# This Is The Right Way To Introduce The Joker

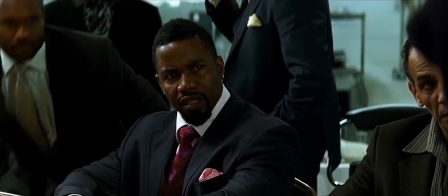2s I'm gonna make this pencil disappear.
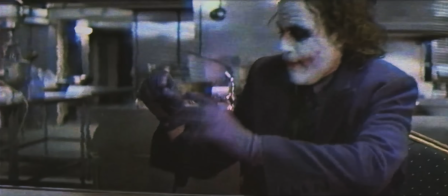8s
The likelihood that you clicked on this video and also have never seen this moment play out before is, I would guess, as likely as you also trying this trick out for yourself and living to tell that story.
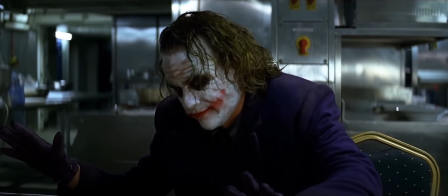19s
But a recent viewing of The Dark Knight got me thinking about this moment a bit more than I had in the past.
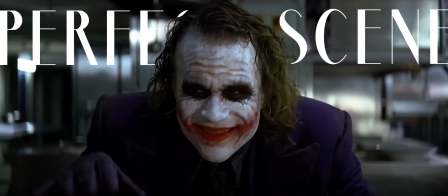24s
It's a moment that is surrounded by one of the greatest scenes in one of the most important movies of the past 2 decades.
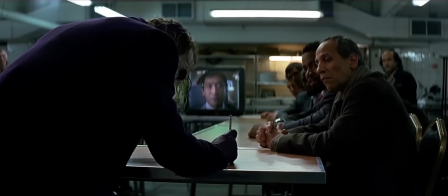30s
And how this moment was accomplished, the strange story of how it was filmed, and what makes this scene so special are still to this day, I think, worth talking about.
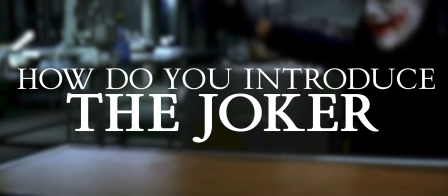39s
How do you introduce the Joker? How do you set the pace of a character?
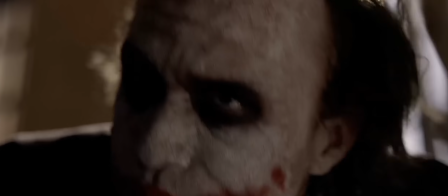44s
And how do you make a pencil disappear? Our first introduction to the Joker in The Dark Knight is the opening bank sequence.
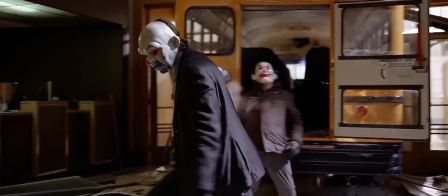52s
We don't learn much other than the fact that he's calculated and brutal. It's this scene where we get a true introduction.
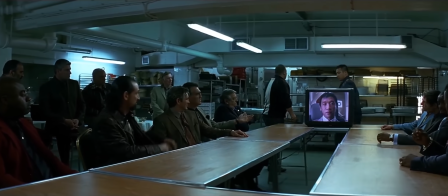58s
When introducing a character, it's important, especially if that character is an adversary or a villain, to establish power, to establish their menace.
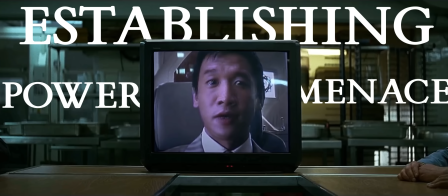66s
I think the first thing this scene does spectacularly well is that power display, and it's kind of literal.
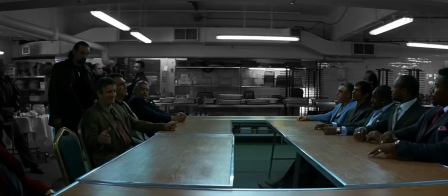73s
The scene opens with these guys in control. They're the gangsters of Gotham.
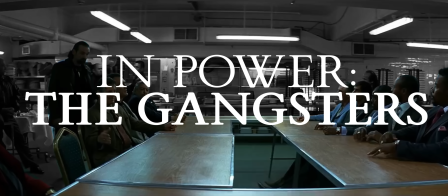77s
They're physically imposing, some are greasy, but they're all stereotypical Batman fodder.
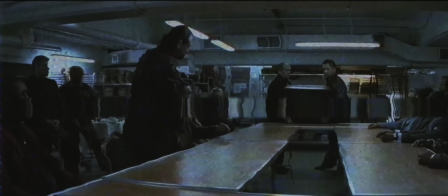83s
They hold control. Quickly the TV is placed down and we meet Lau, and this happens.
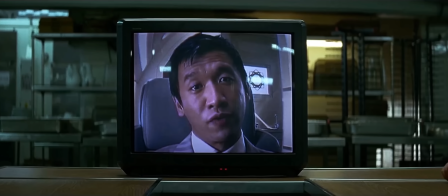87s No one can know but me. If the police were to gain leverage over one of you, everyone's money would be at stake.
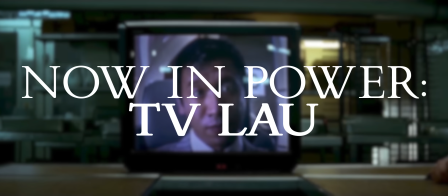94s
This is the first transition of power.
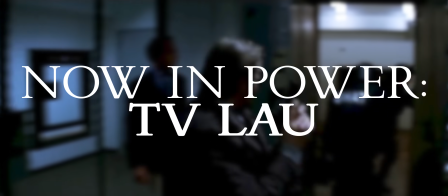97s
Lau undresses the room, not only tells these men he can keep their money safe, but lets them know that without their permission, he's already taken it.
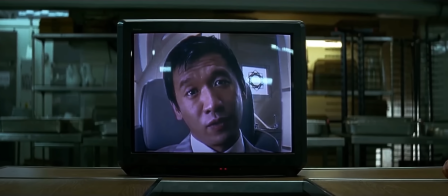104s
He's calm and collected about it. This is important because we now have a clear dominant force.
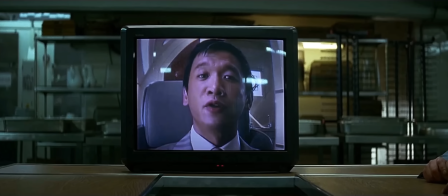110s
We see where the control over the moment lies. And then we get this moment.
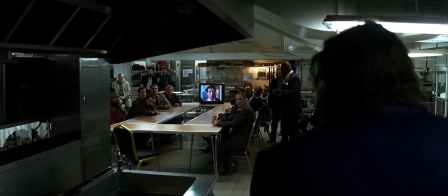115s
This shot is equally important. We walk in with the Joker, the camera right behind him, setting the stage for his arrival.
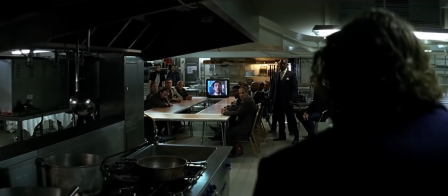121s
We see just how outnumbered he is, how packed full of criminals the room is. We get perspective on the situation for the first time through his eyes,
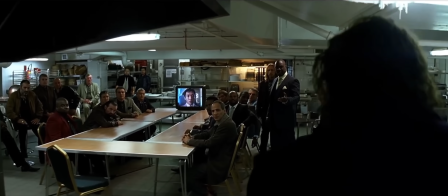130s
which makes it all the more remarkable when he not only takes control of this engagement, but here...
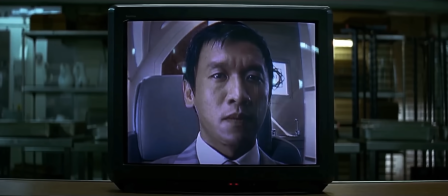135s I know the squealers when I see them, and...
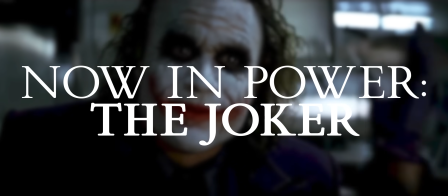142s
takes that power out of Lau's hands and into his to get what he wants.
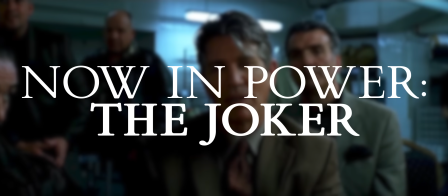147s
The very man that just a few moments before Joker's arrival shut this whole room up.
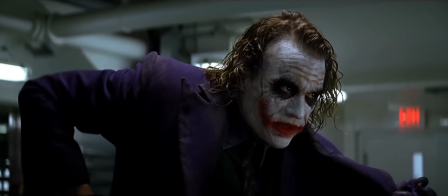151s
This sequence shows us the viewers Joker's capacity for control.
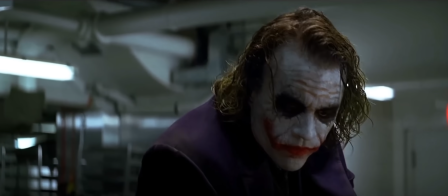156s
We see these transfers of power and we see him walk out of this room that looks like a death sentence, pulling the strings,
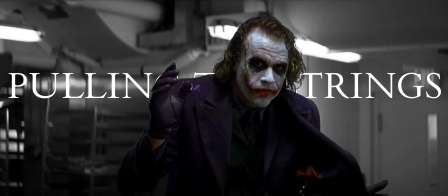164s
establishing dominance, establishing control. It's excellent writing and even better acting from Heath Ledger.
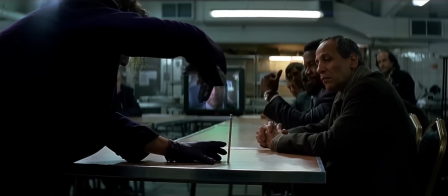171s
But this only works because of a meeting between a very lucky pencil and a very unlucky head.
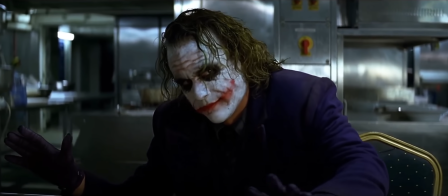178s
This moment is maybe one of the more iconic moments in modern film history, but it was also a unique challenge for a film that placed a lot of obstacles in front of itself.
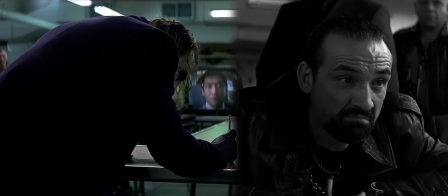187s
Let's start with what this moment accomplishes. It does 2 things. The first is it sets the tone for not only this particular scene, but for the Joker himself.
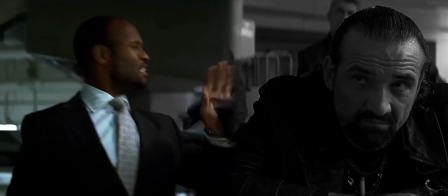195s
The enjoyment he derives from the violence, the chaos, the pomp and circumstance. The pencil trick not only gets the attention of every hardened criminal in the room,
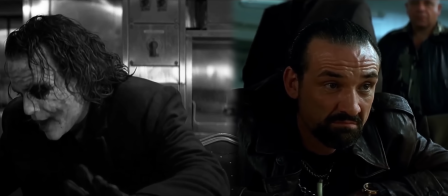202s
but it also marks the beginning of that final power shift, and the transfer of pace of the scene to Heath.
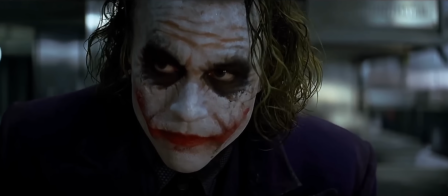208s
Without the pencil trick, the film doesn't give us a reason to believe that anyone in this room would respect Joker's menace,
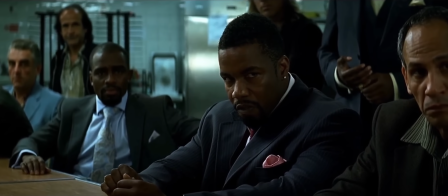214s
give him a chance to speak, and without it, we the audience may not either.
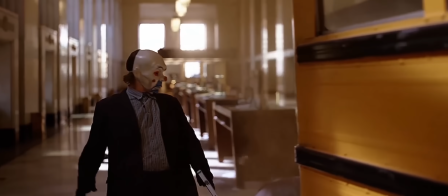220s
In the bank, for example, Joker killed with purpose. He eliminated what he viewed as waste.
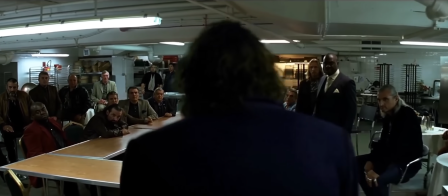225s
Here, though, Joker pulls this trick out at the drop of a hat, on a moment's notice, and kills without thought.
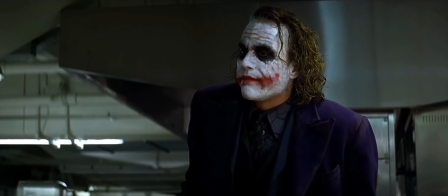231s
It isn't premeditated, it feels natural. It's terrifying. But it's the nuance, the tiny, almost unnoticeable details that give this moment its impact.
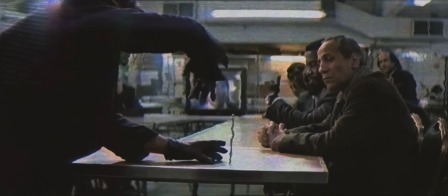240s
Clearly, you can't shove a pencil through an actor's head, so how do you make this look real?
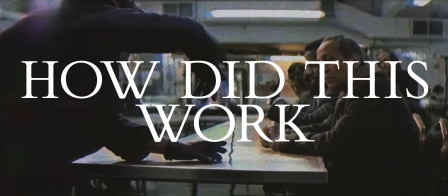244s
And better yet, how do you make it feel visceral, physical? How do you nail a first moment of villainy? Turns out that's tough.
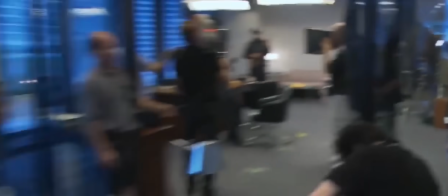251s
See, Dark Knight was shot on IMAX, meaning that digitally placing things into the film was difficult.
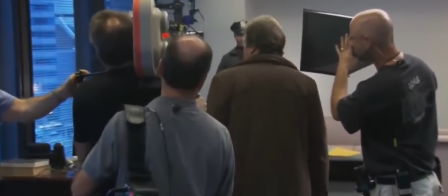256s
It would be nearly impossible, according to Christopher Nolan, to make that object look real. So, this scene was shot over the course of 2 days.
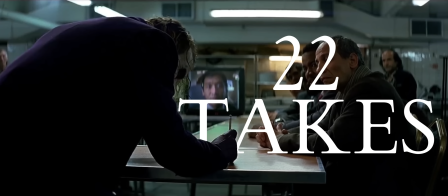264s
22 takes. Some shot with the pencil in place, the others shot without it. In post, a shot with the pencil and a shot without it were digitally composited together to create the final shot.
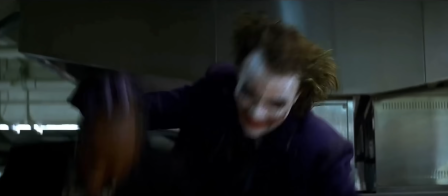275s
It's part of the reason that when you slow it down, you don't actually see the head hit the table. But there's another reason for that.
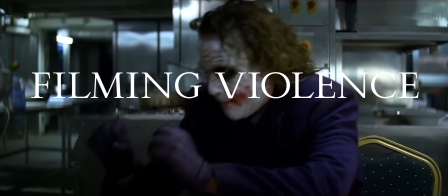281s
This moment only works if we feel it. Physicality, that feeling of impact.
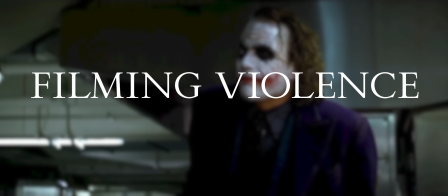286s
The moment where we, the audience, believe that this happened because it follows the physical laws that exist around us.
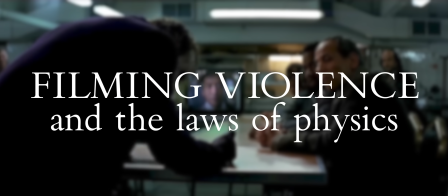292s
Things move like we know them to move.
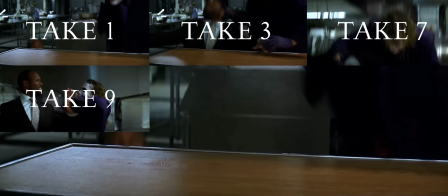294s
For that, this guy had his head slammed against this table with a 1-inch rubber surface atop it for all 22 takes.
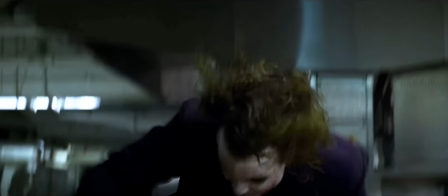301s
He described it as slamming your head into a brick wall with a towel over it. He blacked out a total of 3 times throughout these 22 takes.
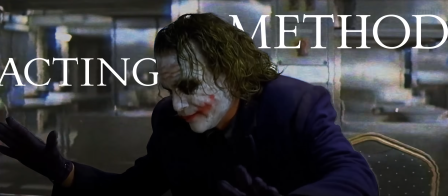309s
In fact, the one time Heath broke character on set as the Joker was the first time in which the actor was knocked unconscious after hitting his head.
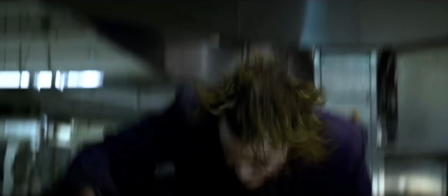318s
And if you slow it down again, you can actually see Heath's hand tossing him backwards by his forehead after the impact.
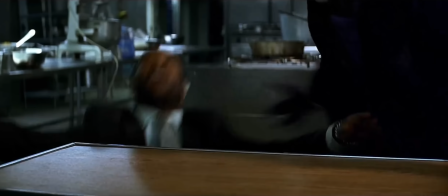324s
This makes it seem as though his head bounced violently off the surface.
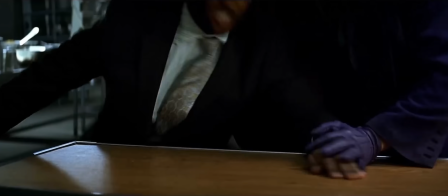329s
That small trick, combined with a commitment to physical and practical effects, and a little bit of damage to this guy's head,
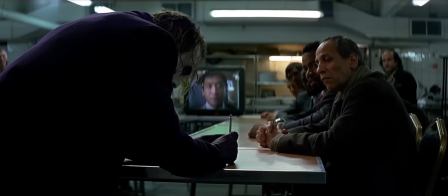335s
makes this moment believable, and it drives right through your eye and into that part of your brain that tells you something awful just happened.
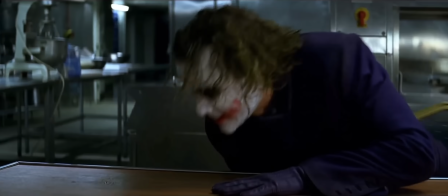342s
A lesser film would have tried to digitally recreate this shot in its entirety. A lesser film wouldn't have committed to making its violence seem like reality.
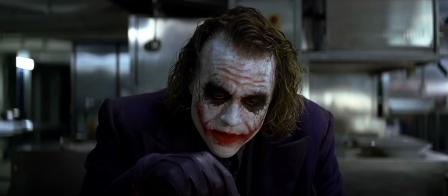349s
The pencil trick is a moment where you realize almost immediately that The Dark Knight is not a lesser film.
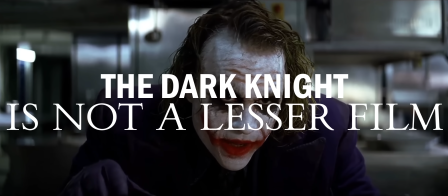354s
But it's what comes next that I think does a better job of setting the tone for the rest of the movie.
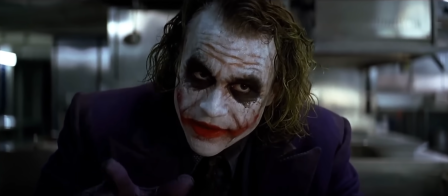360s Little group therapy sessions in broad daylight. I know why you're afraid to go out at night.
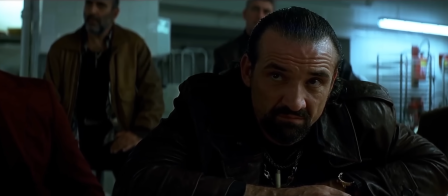369s The Batman.
It's impossible to talk about what makes this scene special without talking about how dialogue is delivered.
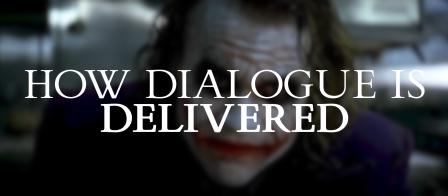376s
Nolan and Ledger do a great job of crafting and delivering dialogue here that introduces us properly to the Joker,
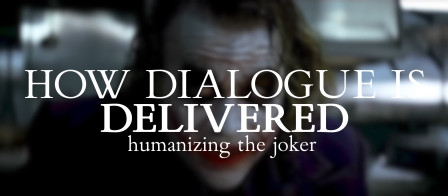382s
but also, I think, more importantly, humanizes him. The most important element of this scene.
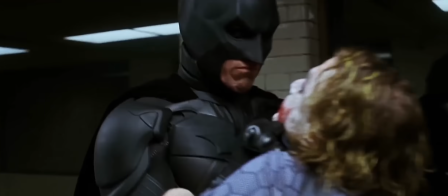388s
Nolan's Batman universe isn't filled with superpowers and the supernatural.
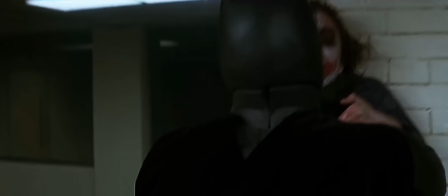392s
It's a relatively grounded, gritty, if not a bit fantastical version of Gotham City.
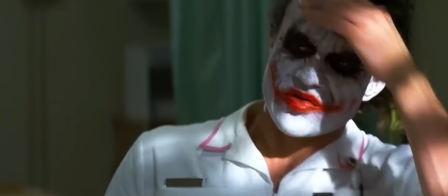398s
And that means its villains, like the Joker, are real human beings.
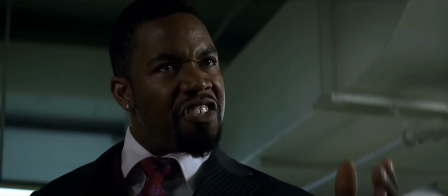402s
This sequence gives Joker control, demonstrates his menace, but also paints that human portrait.
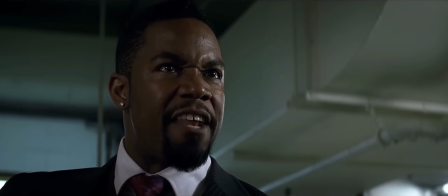408s
Throughout the scene, Nolan attempts to undress the Joker, like here.
You see a guy like me.
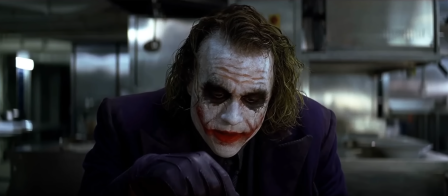414s Freak. A guy like me. Look, listen.
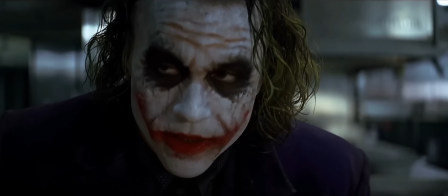420s
And here.
You're crazy. I'm not. No, I'm not.
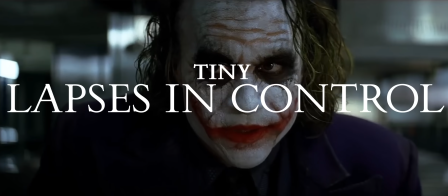428s
Moments where Joker loses control of the conversation, the pace,
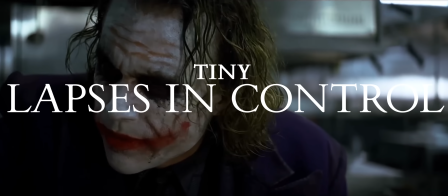432s
and even shows what can be interpreted as a bit of insecurity, with not just his message, but his self.
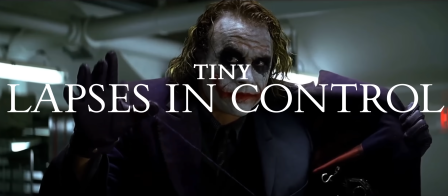438s
He's clearly tired of being called a freak or crazy. He's even more tired of being dismissed.
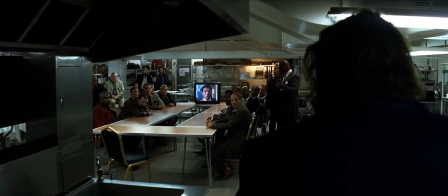443s
And throughout this scene, as in control as the Joker wants to seem, through small vocal inflections and facial expressions,
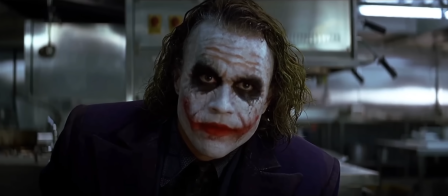450s
Heath Ledger is able to get across that bit of madness, that bit of uncertainty that comes from chaos.
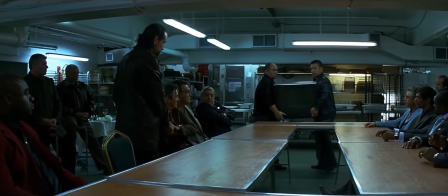456s
It would have been very easy to write a scene, or even act out a scene as a villain that commands a room with pure,
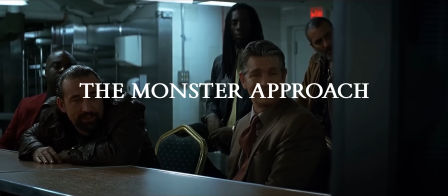463s
unfettered confidence and fear, to create a monster that we inherently want gone.
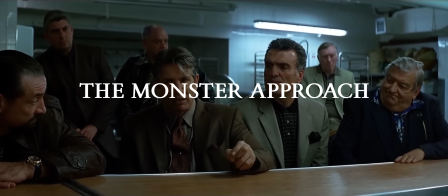467s
But in a room filled with much more menacing physical beings, how absurd would it look if he, of all people, did that?
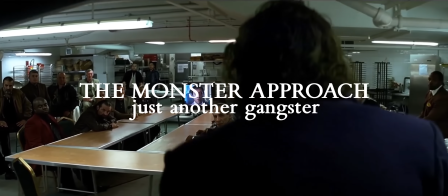474s
If he was just like these guys we don't particularly care about. If the Joker, this guy here, out-gangstered the gangsters.
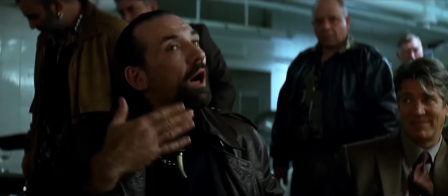482s
What a disservice that would be to a villain the film doesn't want us to quite understand.
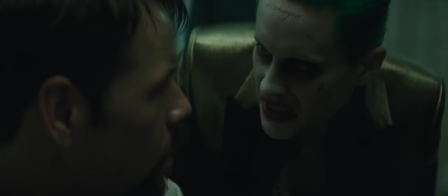487s
It's exactly how the Joker was written in this film, and that didn't work out too well.
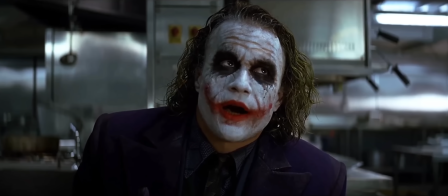493s
This scene sets a clear tone for the rest of the film.